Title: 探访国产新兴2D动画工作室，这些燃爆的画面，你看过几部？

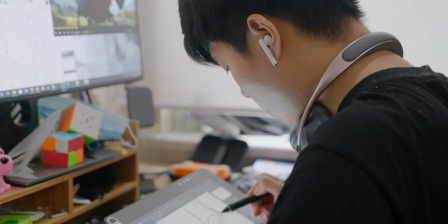0:01 欢迎收看我们新一期的后台节目这次我们来到了衰交社他们算是中国动画行业的新兴团队也曾获得过小宇宙金奖
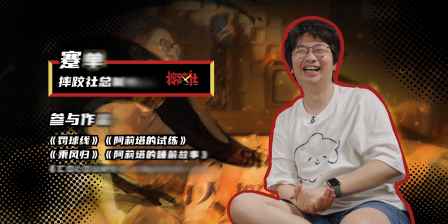0:08 我与他们的制片人简单老师一起观看了他们曾经参与制作过的片段同时也探索了2D动画的方方面面真的非常多的知识点而我们的第一个疑惑扮演马戏到底是什么在采访的一开始就得到了简单老师的解答
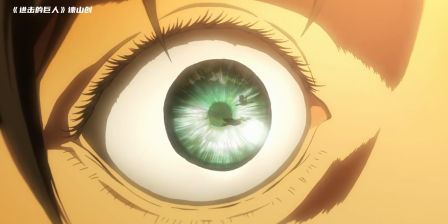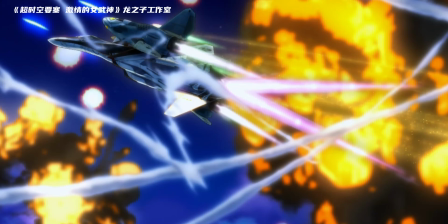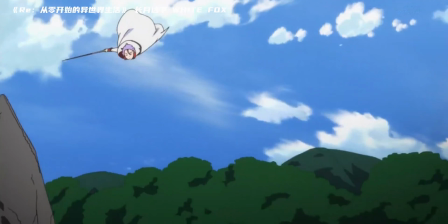0:33 知道你在看动画的时候有没有注意过这种非常华丽炫酷但不能被实拍的超高速运动镜头这些镜头有一个名字
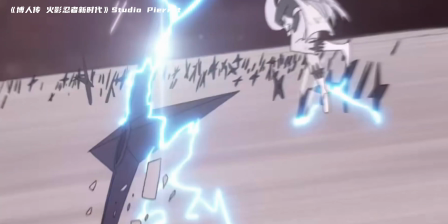0:41 叫做班野马西每一次他的出现都能让人热血沸腾一让我对这些画面背后的创作者产生了兴趣
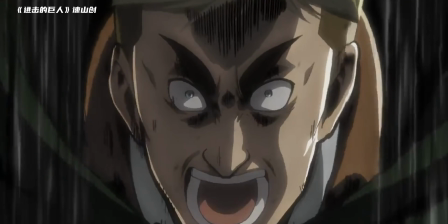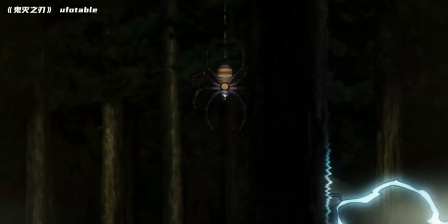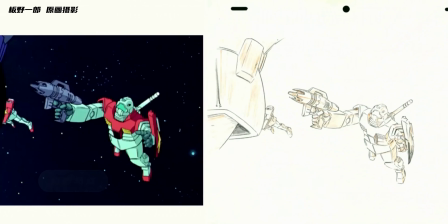1:00 马戏是一个叫班尼郎的人发明的所以我们叫班尼玛戏可以想象一下如果你驾驶一辆车即将穿梭一个立交桥的时候是不是会有一种双感然后这个时候你想象一下假设从立交桥上面有一个高铁穿过去然后你的视线从左到右的去观察它其实你就在你的视线范围是已经完成了一段马戏
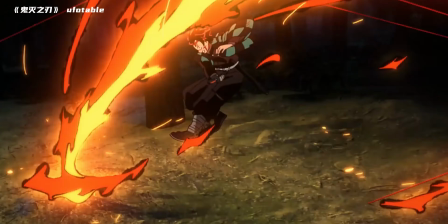1:27 马戏其实像我刚刚说的它就是一个空间感节奏感运动的逻辑
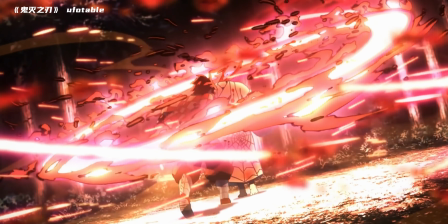1:32 在这个基础上然后如何把马戏做得更有趣我们看到常见的马戏里面会有一些导弹追出飞机的一些镜头
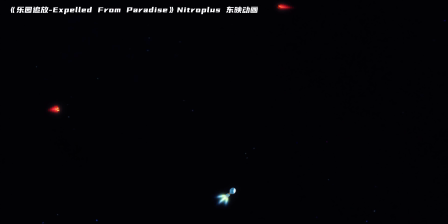1:40 在这个里面是加入了一些剧作的逻辑大家会想就是说这个飞机会不会被打到会让整个的东西会变得更加有意思
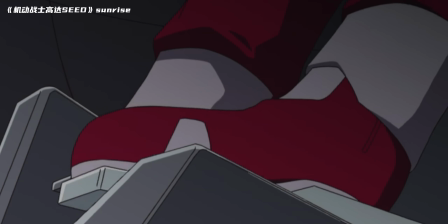1:50 刚刚还注意到一个有意思的就是刚刚看那边那个是高达吧它有一个很奇怪的就从我的角度看刚刚它主体人物的这个焦段
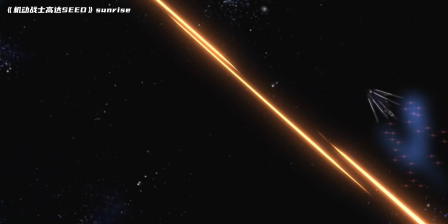1:58 和背景的这两个东西的焦段不是同一个但在现实中是不可能实现这个东西的
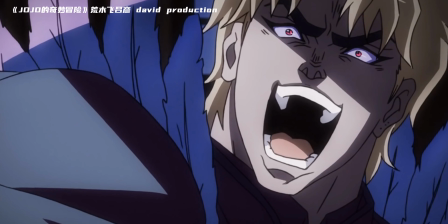2:03 对 这是动画比较有意思的地方就是说你可以去玩一些摄影机达不到的一些图像的处理效果
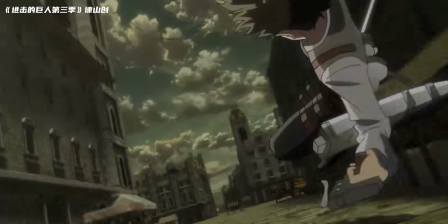2:09 对 这个我真的觉得很神奇就我之前有看《镜子巨人》里面也有好几次就使用的这种比如冰掌是用八号里的镜头拍的
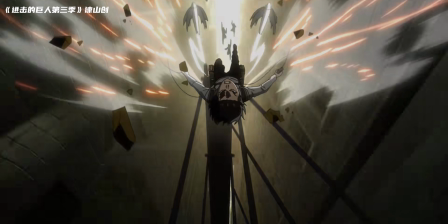2:18 然后后面的后景明明是100这样就把整个城墙的距离感给马戏
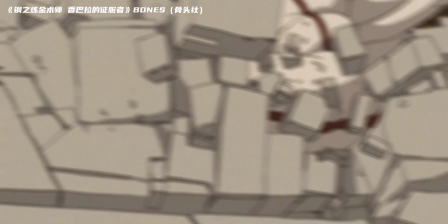2:24 但我注意到有一点刚刚像这种2D动画里面的这种马戏就有的逐真看的话有的人物就已经根本就不是一个人了
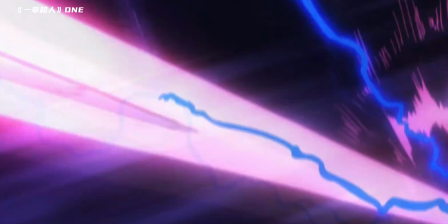2:32 他就是变成一个棍子一样或者一个这种形状这种是那种变形是吧我觉得这就很神奇原画师他怎么来界定你本来是应该把这个人画清楚的但你要刻意地把它画得不清楚这个其实也是涉及到就是更深一层次的讨论全动画变成一个有限动画的讨论
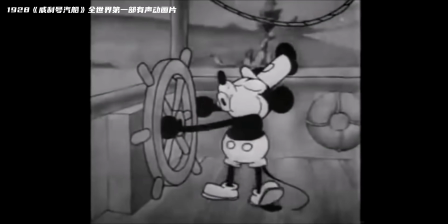2:50 最早你看迪士尼它拍的白雪公主也好还是更老的一些动画也好就是说它的对于动画的表现
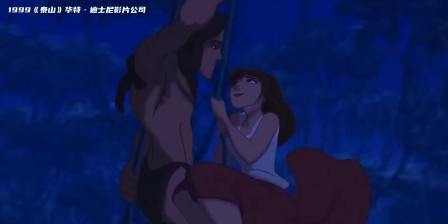2:57 其实是会比较全面的它的动作的细节都会描绘得特别的细致但是在UPA时代会有一些动画艺术家
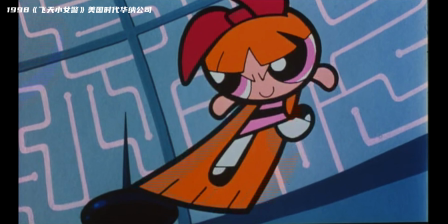3:04 他尝试去做一些脱颖做一些人物的变形去补掉动作的细节那这是偷懒还是为了更好的效果呢我个人认为它的实际的出发点是为了更好的效果我们可以先来看一看你们的作品吧
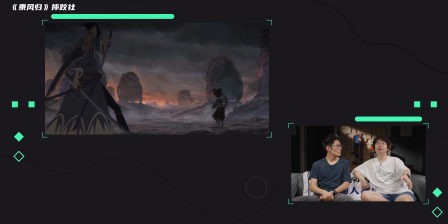3:23 所以说像这种的话就是一帧是自拍几个像这个动画的话还是以拍二拍三为主所以说简老师能简单解释一下这个一拍一还有一拍二然后这种是在什么情况下会用然后大概代表什么意思一般动画我们分为就是一秒钟画满的话是24张画对Pi1的话就相当于把它画全就每一帧都给铺满一张画面然后Pi2的话就相当于是一张画面要拍两帧
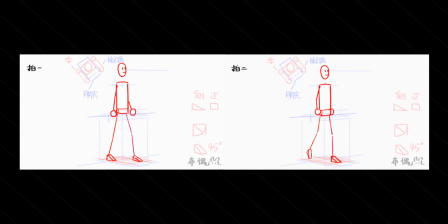3:51 用两次用两次节奏感会更明显一些但是并不是说Pi1就绝对是好的或者Pi2就绝对是好的这整个片子的风格还有设计你们是怎么来想的
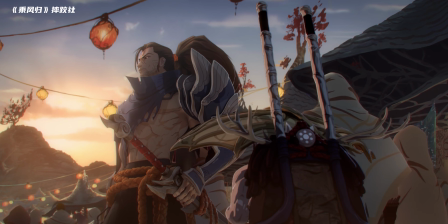4:02 我们在做角色设计的时候其实一开始除了参考3D的角色原案
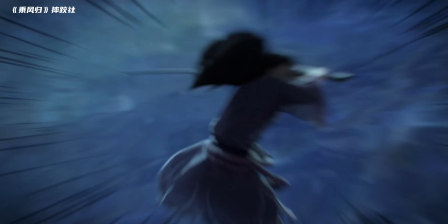4:06 看了一些比如说松本大阳的松本大阳我特别喜欢